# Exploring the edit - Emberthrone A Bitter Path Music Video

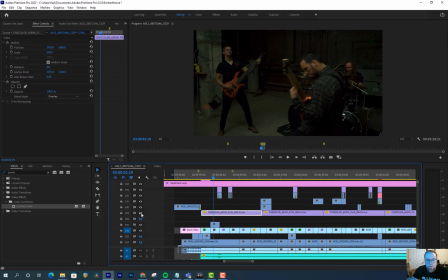16:34 It was just the right amount. So if I hide it, I don't know if you can see a difference. Kind of brightened it up a little bit. And it's one of those things, if you zoom in or if you have it on a big screen, you'll notice it. It just makes it look slightly more organic, more filmic. But in this case, it just kind of helped fit the vibe of the band footage. We kind of wanted something a little bit dark. It was nothing too bright.
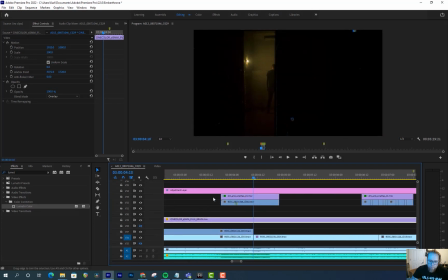16:54 Yeah, and then you can see over here, and the reason I didn't have the film grain on top of everything is I went a different route. So on the creepy footage, we have these dirt scratches. And it's just a movie file that if I play it, you can see the dirt and scratches there.
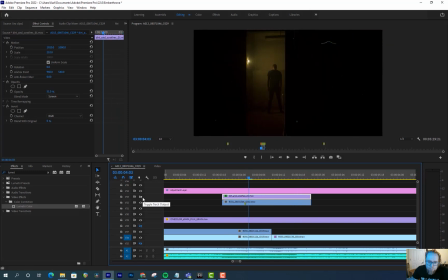17:11 So if I hide it, this is what it looks like. And it just helps add a little extra creepiness to it. And I did the same thing on the B-roll shots.
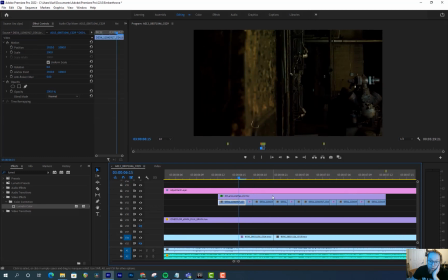17:27 And then what we did on the B-roll shots was I did a lot of frame skipping on the non-band footage stuff. So this is just me manually cutting and dropping a frame or two. And then I'd also either occasionally zoom in and rotate it, or sometimes drop the exposure.
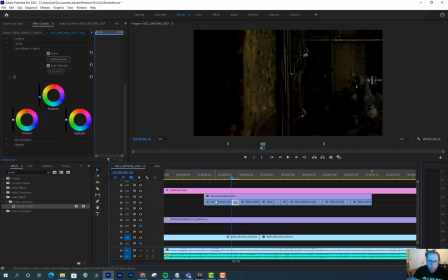17:42 So I just hit the color wheels here and dropped it down. Like on this clip, there's nothing, no color. And so it goes from brighter to a little bit darker, and it just gives it that like hand cranked look and feel to it.
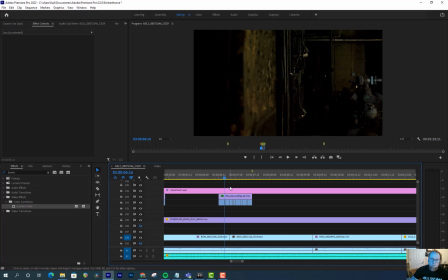17:54 And there's plugins that can do that, but I feel like a lot of times you see the same stuff, and at least for my eyes, some of them can look really good, but you see the same plugins all the time, and it just, I don't know, it looks repetitive. So I did it by hand, and it allowed me to also hit stuff on the beat and match the drums better, which I thought was pretty cool.
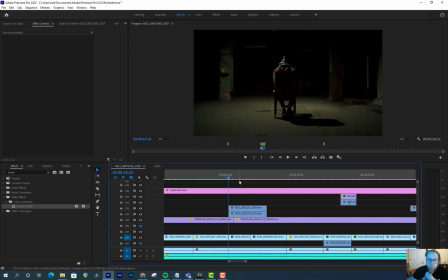18:11 Okay, and so for this shot, we reused the area where the band was playing. So we did two things. So the band's here, we used really flat lighting here, and what we did was we bounced the lights off the ceiling, and it kind of gave it like a top-down light, and it was kind of flat.
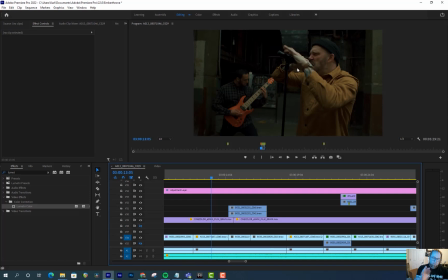18:27 But it allowed us to shoot various places around the band and not worry about getting lights in the shot. So that helped a lot. And then for the story footage, we had one, I can't remember what light it was. It was either Aperture or Godox, but we mounted it with on this pipe that was around the ceiling and just shot it down.
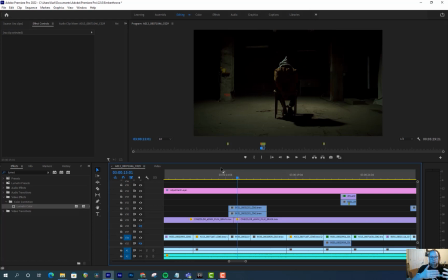18:45 We put cinefoil around it to get a harder line on the shadow. We could have done like a softbox with a grid or something, but the place is like really dirty, and so anytime you break something out, you get a chance to get really dirty.
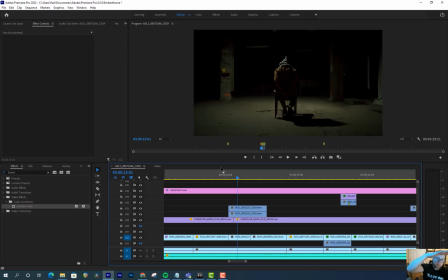19:01 And then also, I think with the softbox that I had, it would have got too far down into the shot, and so we used cinefoil and a lot harsher lighting compared to earlier. And I'm pretty sure we put a sock on top of the light, so it wasn't quite hard.
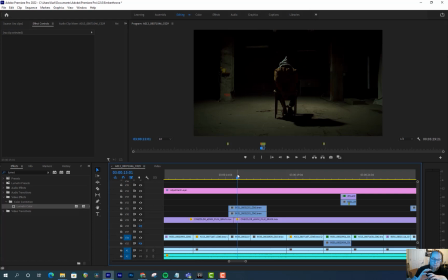19:15 But the sock thing on top of the Bowens mount doesn't do a whole lot to like soften it. It does just enough, but yeah. So anyway. Top-down light here, there's one, and you can see a sheet of muslin on the right, so we got a little bit of bounce fill from this.
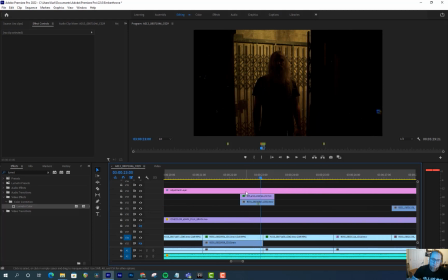19:32 Cool, more creepy shots. So there's a really weird elevator, so we put an Aperture MC light up here, and just did like kind of silhouette, so you can do just enough detail on his face that it's not just a shadow.
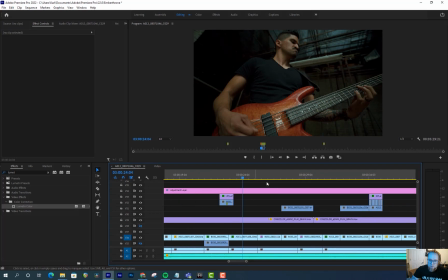19:45 And you can see that like dirt and scratches on it. And then we go back to band shots. And so the story progresses.
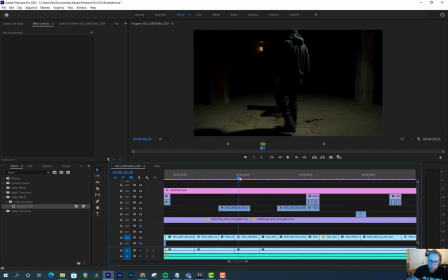19:53 And
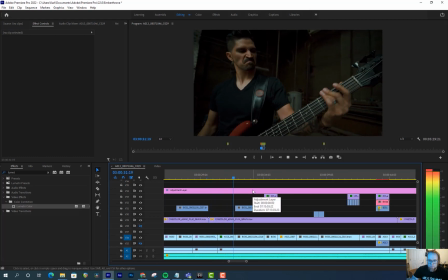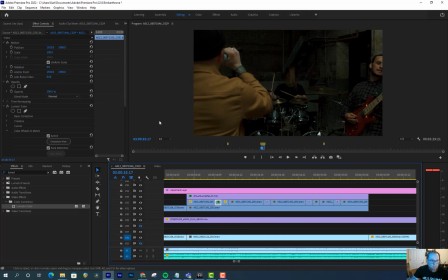20:01 more B-roll, and you can see where I cut, and then yeah, this is all lumetri.
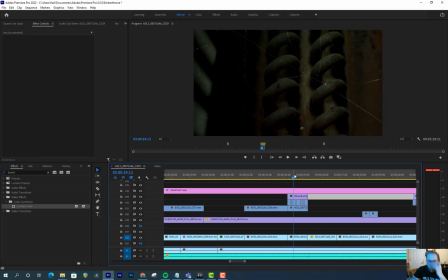20:12 And as we went, I was trying different approaches to change everything up. So like this stuff was just really dropping the exposure up and down a little bit and skipping some frames.
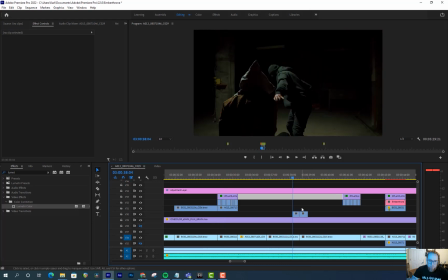20:19 And later on, you'll see some of the zooms and some rotations. It's interesting here.
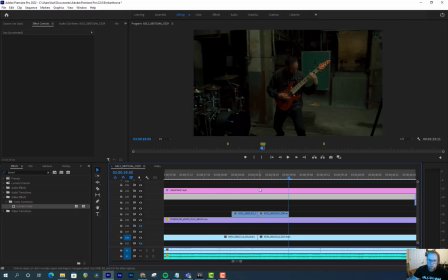20:24 This is one clip, but I cut the punch in the middle. And so what that does is that just make the punch like look a little bit harder. I thought they did a great job selling it, but it's just one of those things where if you drop one frame right before the punch hits, it just seems like it speeds up, which is really cool.